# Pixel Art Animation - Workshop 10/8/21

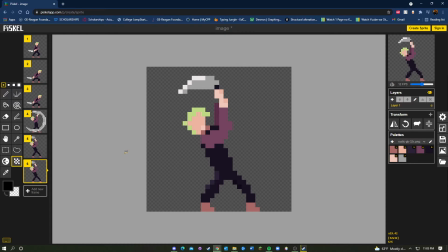1224s
Maybe we can duplicate the ending frame so that it really sells the motion. Like he has to, it took such a toll on his body that he has to leave his knife in the air for that long.
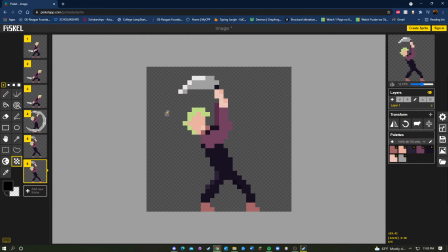1239s
So that's how we apply the principles of animation to our own pixel animations. And of course, don't be discouraged if you can't like make something like this right from the get-go.
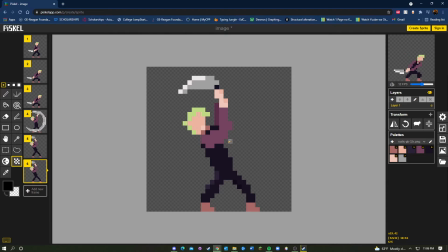1256s
I'm definitely not super good pixel artist. I just have some more experience, and I know like what kind of things I should be doing with the posing and such to really sell the motion.
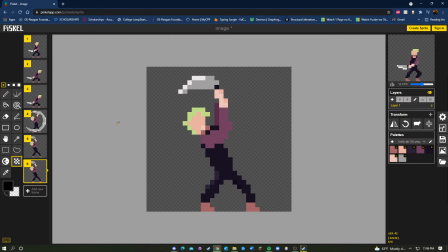1273s
So pixel art is all about practice and more practice and more practice. So use these tips and continue to improve your animations. One other thing that I forgot to mention when I was talking over the anticipation frame is an easy way,
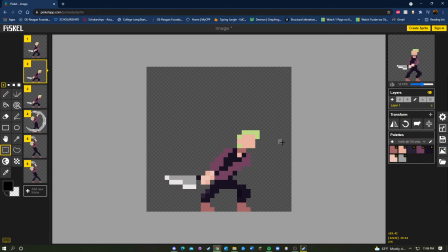1291s
rather than just redrawing everything, was to move certain things that you wanted to be moved to like sell the anticipation. So specifically, if we look at the onion skin, we see
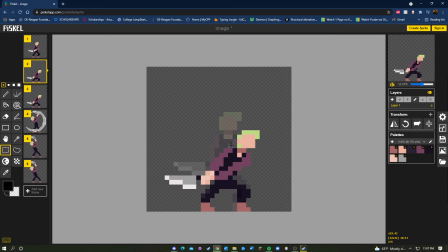1306s
the standing pose that he was in before, and in anticipation I wanted him to take a step forward and lean forward. So what I did actually is I just highlighted his head with the rectangle selection tool, held shift, and then moved it forward to the position that I wanted it. I did the same with the knife.
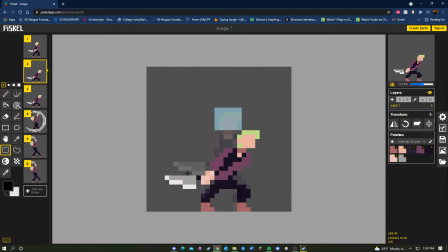1324s
I wanted it to be further back and further down to show him crouching down. So I selected that and moved it further down, and then that'll help you with gaining reference as to where to draw the rest of the parts of his body.
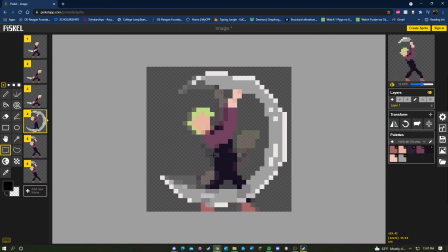1337s
Same goes for stretching as well. Like if you want to take parts of the body and move them higher up, you can move them like that, or you could just straight redraw them, which is more time consuming but probably looks better in the end. This is just the fast way I did it, since I'm just making a simple animation for this video.
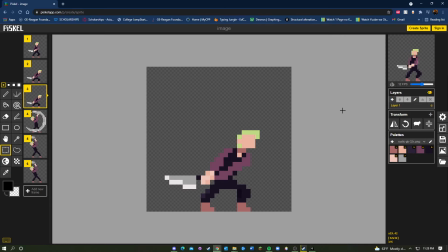1356s
Okay, so the very last thing we're going to talk about is how we actually use these animations in our games. So when you have an animation, you see that it's split into different frames. And the way to actually use these frames and create animations is that you create a sprite sheet out of them.
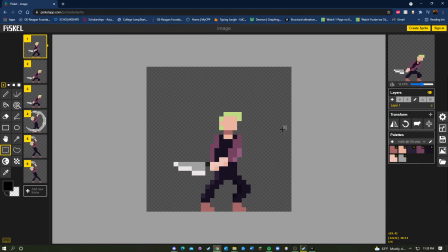1376s
So a sprite sheet is just a single image that contains all the frames in an animation. So in Pascal, how to do that, you go to export, and then PNG, and then there's
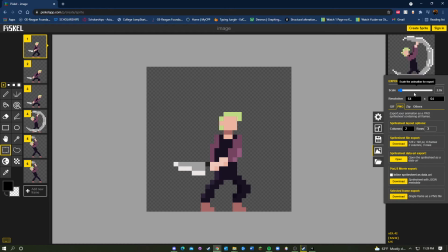1393s
Sprite file export. You see here that it ups the resolution to 64. I'm just gonna leave that as it is, so it'll be a little bit bigger. It'll be easier to work with. So you see that you can set the columns and the rows. So you'll have 6 frames and 2 columns and 3 rows.
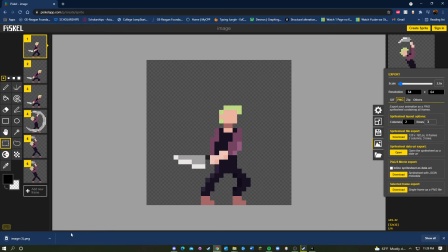1412s
So if we download that, it'll give us our sprite sheet.
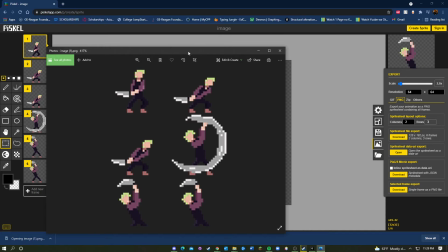1417s
So this is what a sprite sheet looks like.
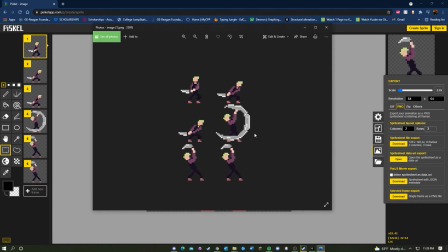1420s
It's a little blurry because the frames we did are pretty small. It's like 64 by 64 pixels. But I'll show you really quick how to put that into Unity.
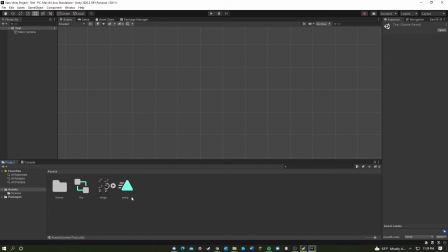1433s
So here we are in Unity, and this is just a test scene that I created. So first we're going to need, of course, an object that we're going to put the sprite onto. So let's just call this object guy.
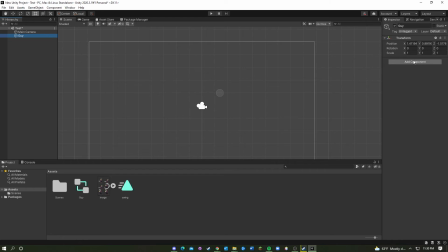1453s
And guy, he doesn't have anything in him, so let's add a sprite renderer so he can actually use a sprite.